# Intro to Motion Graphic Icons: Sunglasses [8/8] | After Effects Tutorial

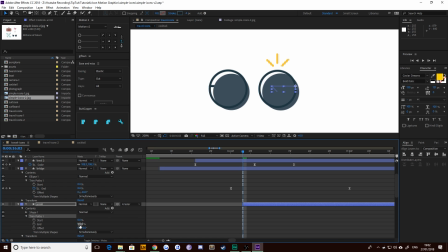Go to twirl down trim path, grab your end keyframe, scale it back to zero, keyframe that, 1, 2, 3 for 30 frames, and then just twist that back up to 100, okay? Grab both those keyframes, F9 for easy ease, go into your speed graph, drag the sucker over there.
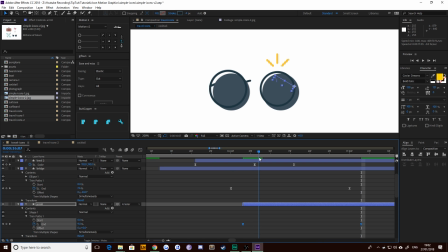We've done this a million times, okay? So now when that grows out, it's spinning out, it's spinning out, it's spinning out, and it's growing, yeah? Perfecto. Press U to collapse those layers if they're in your way. And then grab those trim path keyframes.
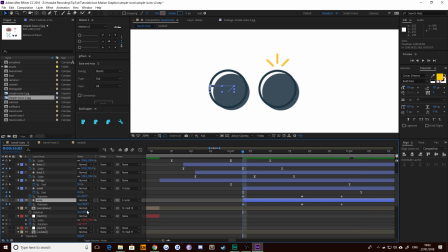Make sure your playhead is over the first one. And then paste it onto the other one. Nice and simple, simple, simple. We're now going to grab the rest of these other keyframes that we've got here for the rotation. We're going to easy ease those. And we're going to do the same thing we've always done. Okay. Grab those two here.
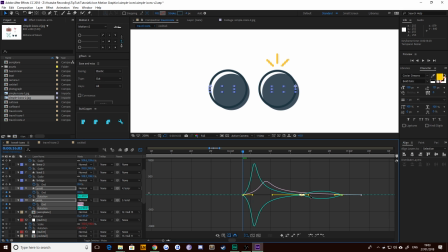Shift them over so it's nice and fast. Grab those two. Shift them over the other way so it's nice and slow.
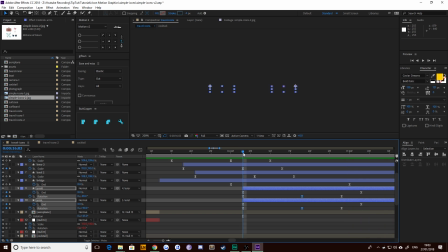And let's have a look. Perfect. Look at that. Looks good to me.
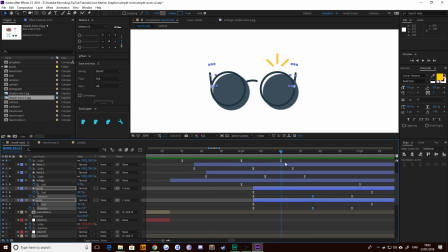What I want as that bridge closes off, I want those three little things to start popping up. That should look pretty good. Again, these ones are nice and simple. What we can in fact do is grab the keyframes from our trim path end here and just paste them on all of these.
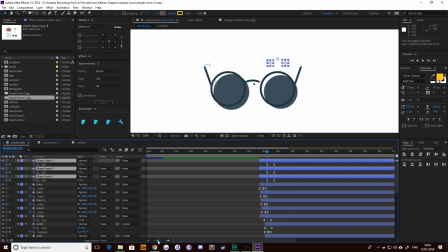Okay. If we hit U on those, then that's going to bring all of them up. We probably don't want them to last 30 frames or take 30 frames. So what we'll probably do is shift them over a little bit. So they take maybe 20, like so. And we can start offsetting these, okay? Control 1, 2, 3, like so.
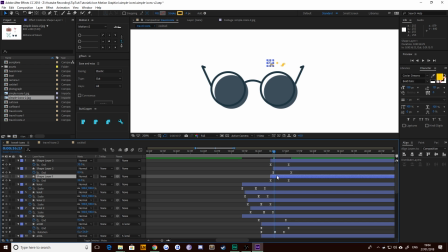Same shortcut as before. Control right arrow, 1, 2, 3, offset like that.
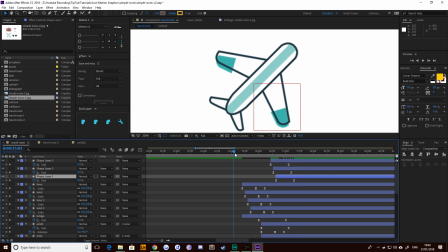And voila, dun, dun, dun, dun, dun. Nice one. Let's see what we've got. Looks good to me.
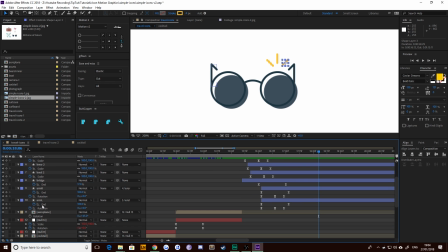I'm happy with that. The sunglasses are nice and simple. Let's select all of these layers. Right click.
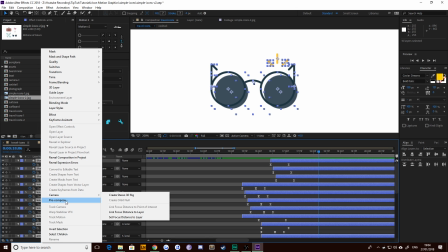Oops, I misclicked there. All of these layers, right click. Pre-compose. Make sure you move all your attributes into the new composition.
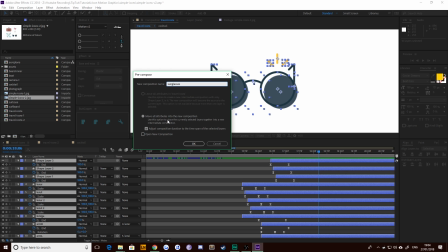And you call them sunglasses. Bammo. That's it. We're done.
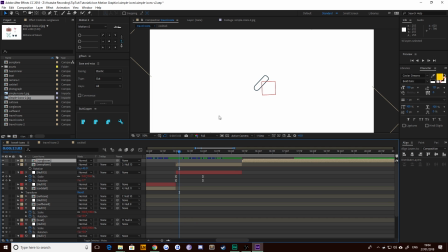The last thing to do is just add this little twist that we've got on all the other ones from the null object, which just makes them swing into action. So sunglasses don't really swing, they just sort of pop up. Might be what you want, but we want it to look cool. All you need to do is select your layer, Control Shift Alt Y, that brings in a new null object.
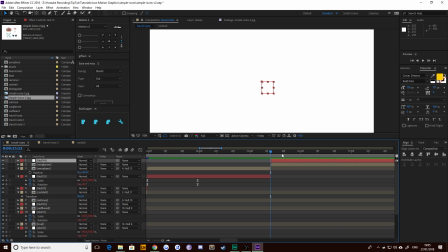Alt open square bracket will cut it off. Open square bracket, Control open square bracket will remove that layer downwards underneath your sunglasses. Doesn't matter, just looks neater, really. Bring up your rotation and scale with R Shift S, keyframe both of those.
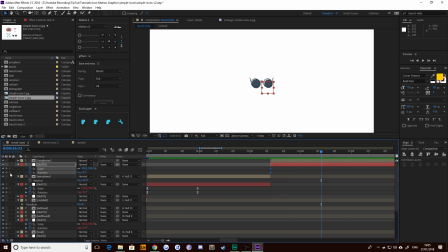Move along 30 frames, Control Shift right, right, right. Another couple of keyframes. If you go back to your first ones, you can do the usual. Negative 45 degrees for that twist. Scale it down to about 90. And then add all your usual easing. F9. Speed value for here. Okay. I'm doing this.
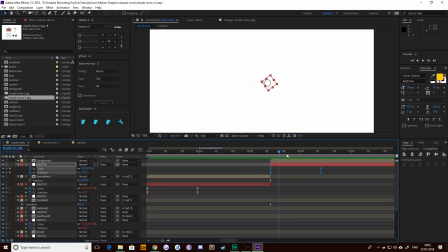I'm not slowing down. We've done this a billion times now. You know, it's super easy. If you followed the series along, you should be almost as fast as me.
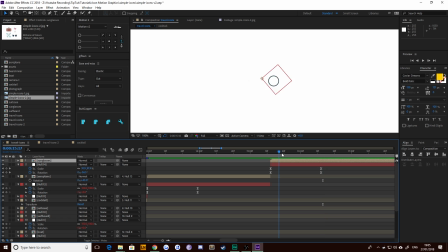Just pew, pew, pew, pew, pew, you know. You guys, I don't want to insult you guys by just going slowly all the time, essentially. Once that animation is completely finished, scrub all the way along, pick up your sunglasses to that null object, and you've got your little bit of rotation in there.
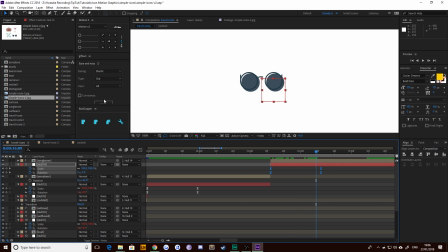I'm going to go a step further again, and I'm going to elastic out, apply that. And there we go. We've got it splooshing in. Let's have a look.
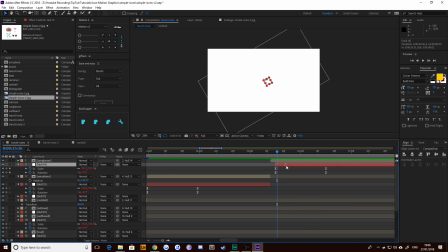All right, not too bad. This one, however, I'm going to try shifting this along a little bit so it doesn't actually start rotating for another couple of frames, just because it takes a little while for those sunglasses to come in. So you've either got this, okay, or you've got this,
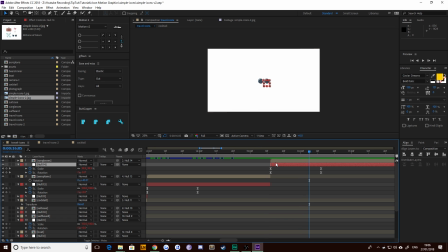which you don't really see much movement because the sunglasses aren't there.
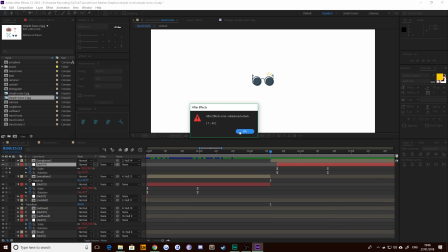Perfect. Happy with that. Let's take a look at everything that we've made. Aha! I have this error again. I don't know where it comes from.